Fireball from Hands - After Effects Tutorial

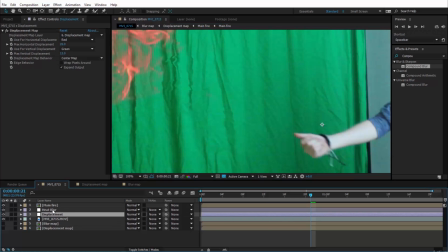491s
And the reason I have it on a separate layer from the displacement map is so you can choose where to put it. So maybe you might want to put it above the fire, or below the fire and above the displacement, or below the displacement.
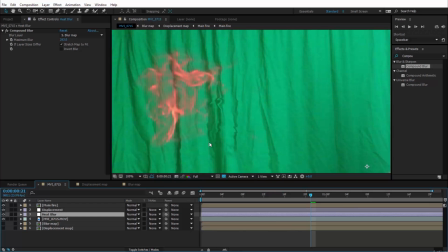508s
I actually like it below the displacement, so my blur is displaced as well. But I'm having a hard time seeing it, so actually I'm going to go back to into this blur map,
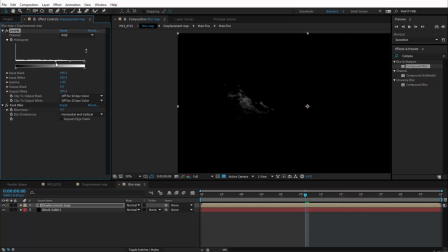516s
and I'm going to ease up on these levels a little bit, so we could just get a little bit more blur going.
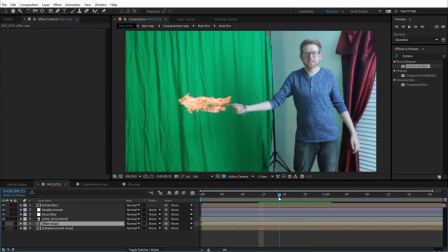523s
There we go. Now you can see that pretty well. So now I want to add a little bit of glow coming off this fire. And again, your first instinct might be to just add a glow effect.
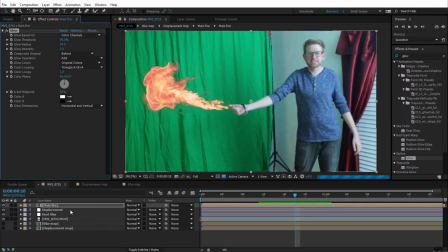535s
That's very easy. However, this effect doesn't really mimic the way light actually works. So what we're going to do is we're going to just build our own glow that does. In real life, the way that light falls off is called an inverse square.
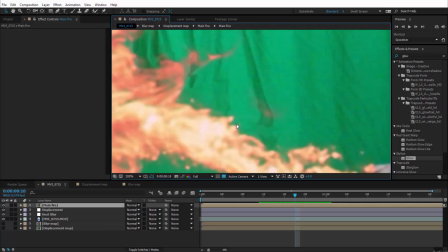550s
I'm not going to get into the mathematics behind it right now, but basically it stays brighter towards the center and then
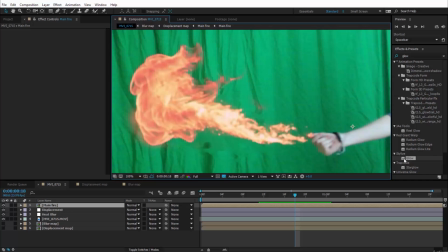558s
falls off more quickly than what this actual glow effect is going to allow you to do.
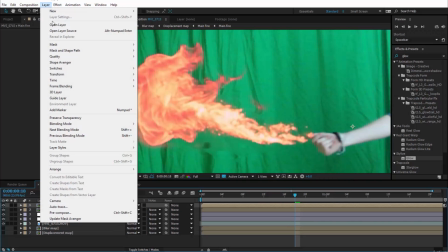563s
So we're going to duplicate this fire yet again, and we're going to pre-compose it, of course, and we're going to call this glow.
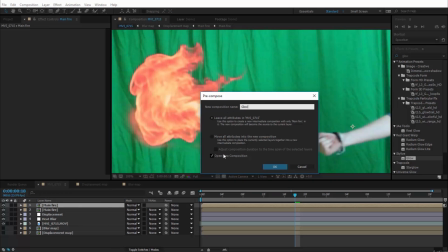570s
And as usual, leave the attributes in this composition, but open up the new composition.
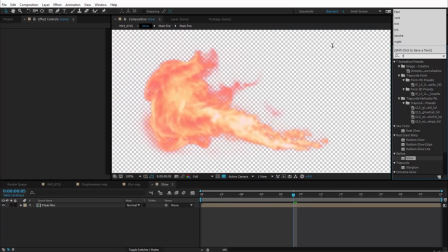576s
And what we're going to do is we're going to add a tint to this again so that we're not distracted by the colors of it. And we're going to do a levels again. And this is going to help us control our threshold.
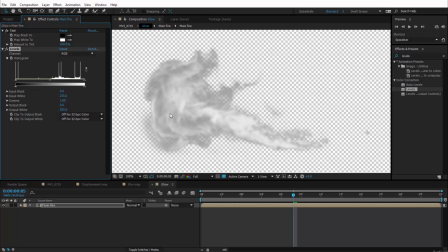589s
In the blur effect, there's a threshold control, which when you turn it up will decrease the amount of the image that actually is going to receive the glow. So we're going to just do that with the levels, and we're going to just choke out everything that wouldn't realistically be glowing.
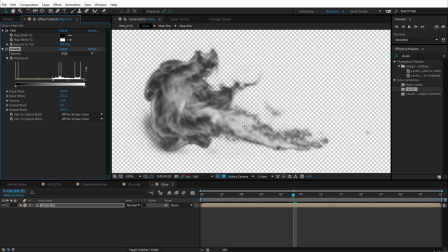605s
So the red parts aren't that hot. They're not going to glow. The white parts are super hot. They are going to glow. So what we want is something that looks a little bit like this. And we're going to go ahead and add a fast blur to this. And we're going to set the amount of it to 10 pixels.
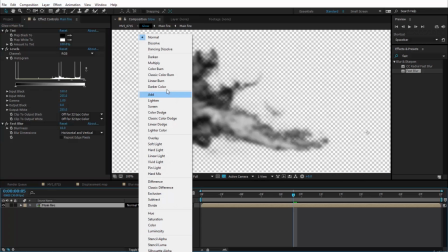620s
And now what we're going to do is we're going to change this to a screen transfer mode, and we're going to duplicate that layer.
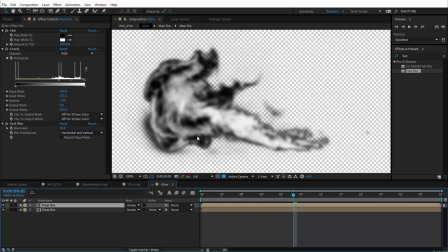627s
I'm hitting Control D to duplicate the layer. And then on this second layer, we're going to want to double the blur on it. So we have it as 10 now, we're going to change it to 20. And then we're going to duplicate the layer again and double the blur again.
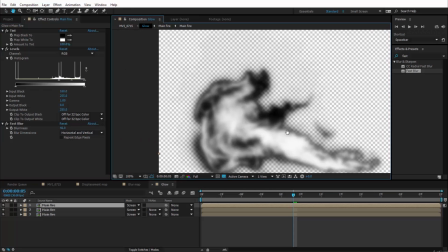644s
So right now it's at 20, we're going to do it at 40. And we're going to repeat this process until basically we can't see the change that it's making anymore.
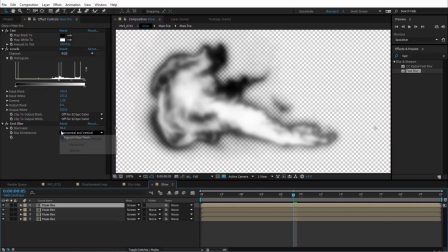652s
So if we duplicate that again, we'll change this next one to 80.
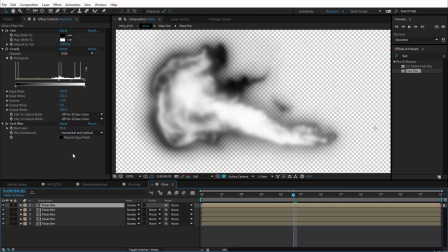657s
And if we duplicate that again, if you don't want to do the math in your head, this field here is more than happy to do the math for you. So if you just select this amount, go to the end of the number you have and hit times 2, it will multiply it for you.
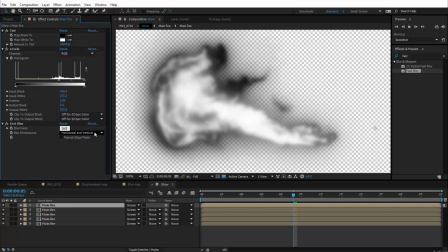672s
So we want to do that one more time, and this will be the last one, because after this we're not going to be able to really see the effect anymore.
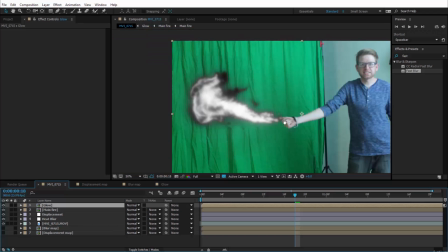679s
So that's our glow, and if we go back to the main composition, obviously it looks really ugly, but we can change that into a screen transfer mode as well.
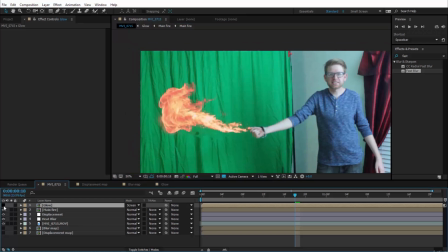687s
And we need to add a tint to it, and this is how we're going to kind of control the intensity.
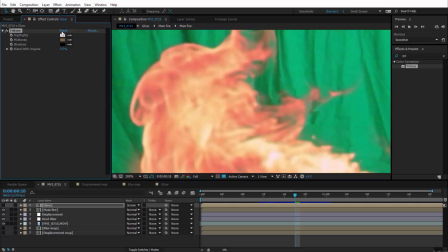692s
Let's add a tritone effect. What we're going to want to do is select colors from the original fire.
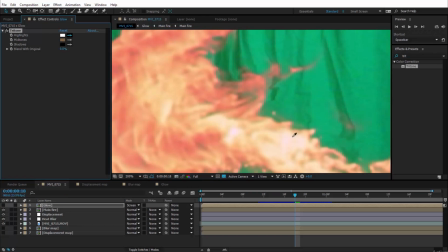698s
So the highlights, we're going to want to have this yellow color.
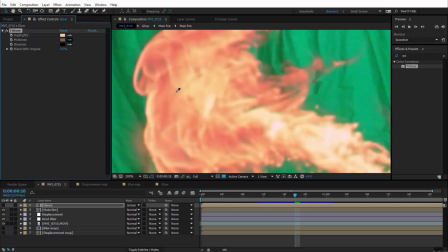702s
The midtones are going to be more of this orange, and then the shadows are going to be this red,
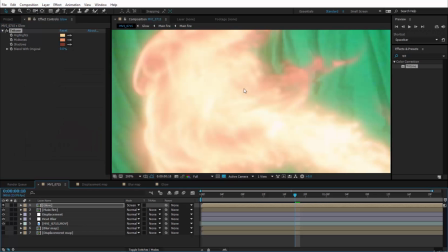709s
but I might darken that up a little bit. Okay, now, so this glow looks a little bit intense,
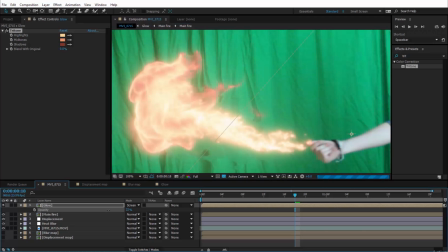715s
and you might want to just change the opacity of it, but that's going to make our colors a little bit less intense too.
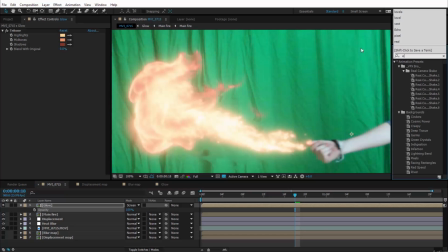722s
So what I like to do instead is add an exposure effect and move the exposure effect above the tritone.
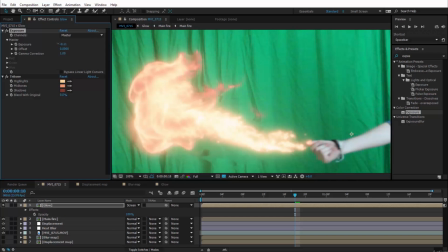729s
And now we can kind of move the exposure down and it will lessen our glow. And we'll do that until it looks good, but it's going to maintain the integrity of our colors.